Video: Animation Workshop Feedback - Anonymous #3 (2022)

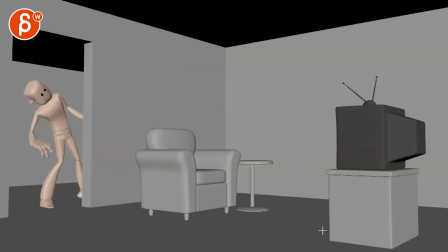There, like that kind of wobble, just that, could easily happen around here. So it's the action is back on. And then when he looks here, I think you could easily have another big one where the antenna detaches, where it's more in this realm.
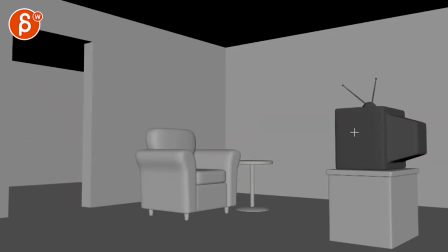Something big happened. What happened? I'm moving. Okay. I don't want to miss it. And again, a little bit here. Comes in a little bit. Ba-ba! Big moment to that. You know, it's almost like a reward that he got there just in time to see the next big moment.
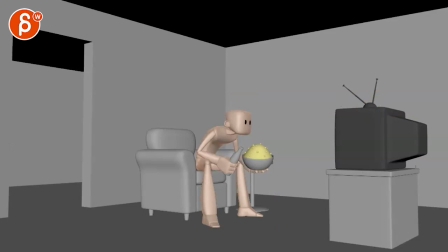I might be looking too much into TV acting, but that's what I would do. It's cute though. I love that TV and the little... The squishiness in it, I don't know, it's totally super cute. The guy coming in, again, it just be a frame afterwards, but this,
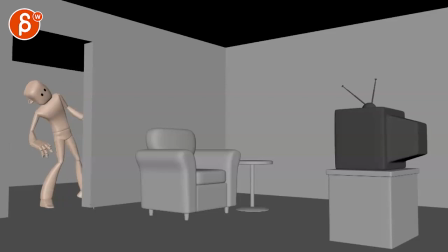we are still in step mode, but coming in, I do like that. Has a nice curve, lean. I love that little dissipation with the shoulder and the head. Gotta go back, drag on the feet. That's great. Comes in. Love all that.
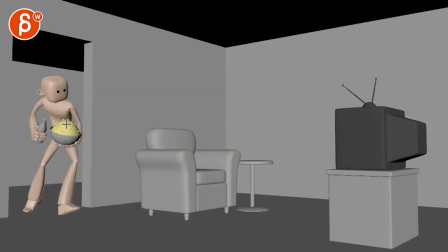He'll drag in the popcorn. That's nice. And you can take little pieces at the very end and they come off a bit. Get your bottle.
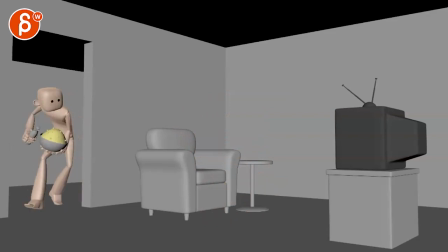I think that's all good. Sorry, I was subtly distracted. Okay. It clearly has the capsule on, so it's not going to spill. Would he stabilize the bottle more so it's not spilling? But this is still on, so the bottle is not open.
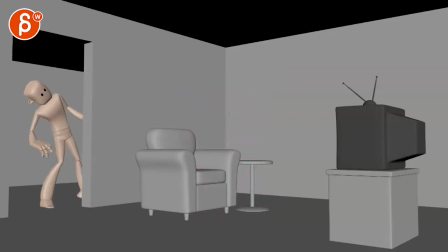So he would have to open this later. That was literally my train of thought when it got silent. I don't know if that's weird. I just think about things. Again, love all the little steps. I love the sliding aspect. That's so great. Watch out.
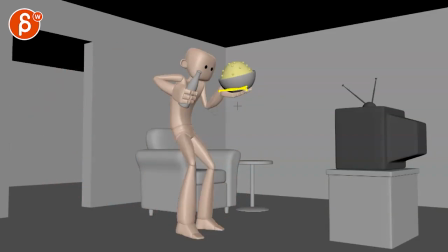Once you spline this out, there might be a moment where this is going to look too IK.
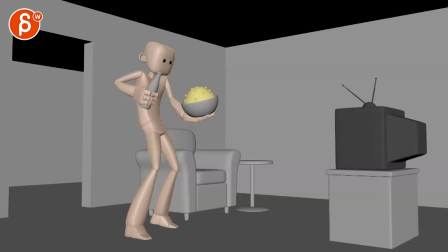Because you have...
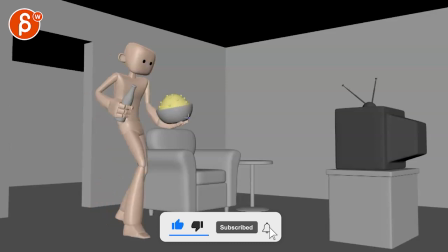Even though I see the bowl angle change, there's something about the angle.
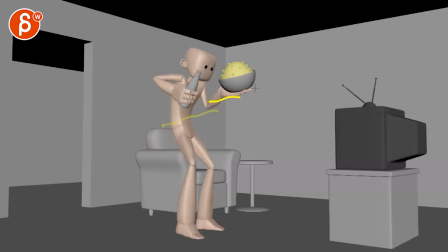Man, I got the wobbliest finger drag thing here. See this?
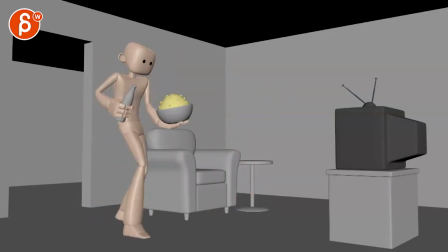There's a long period where that angle of that hand is the same, and especially when you go up here, this starts to look heavy, heavy, heavy, like an IKEA hand. So you might have to bring it up a bit, and this could also be where the wrist goes up, but then the bowl gets off the palm.
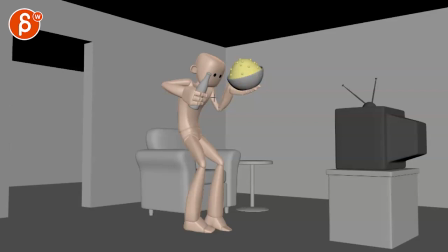So it's, you know, you have a bit more of a change in the wrist angle and what the hand is doing. But the bowl can be slightly off and then plop back down into the palm that pushes this section down again, if that makes sense. But that's my only concern. Also here, you have a lot of movement happening.
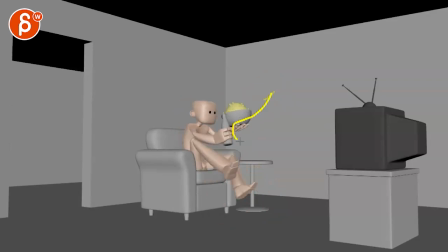And I feel like if we would spline this hand or this arm, there'd be a nice smooth drop while there's all this action. And I'm concerned that this is going to feel, again, very IK-ish, where there's a bunch of stuff happening in the body, moving up and down, and the arm is doing its own thing.
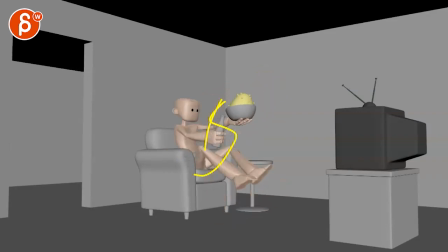So as you continue on, make sure that any type of change and plop and everything still reverberates through the hand. Not that this would be all shaking and, you know, popcorn would fly around, but just taking away that IK curse.
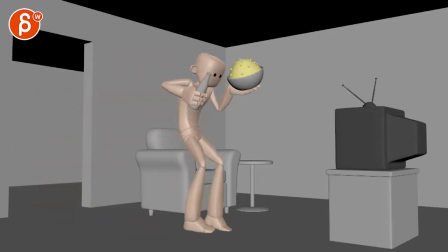One thing you could do, just to push it, again, this is all great. This is now me going, oh, where can we push things a little bit? When he's like this,
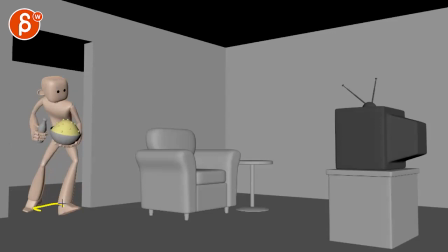and I would say if you add a couple frames, which I would suggest here, just have a little bit of a, just a longer, more stylized, fast, slow. Imagine on that direction change, the gravity is going to also pull his head back a bit, right? He's like this, head forward.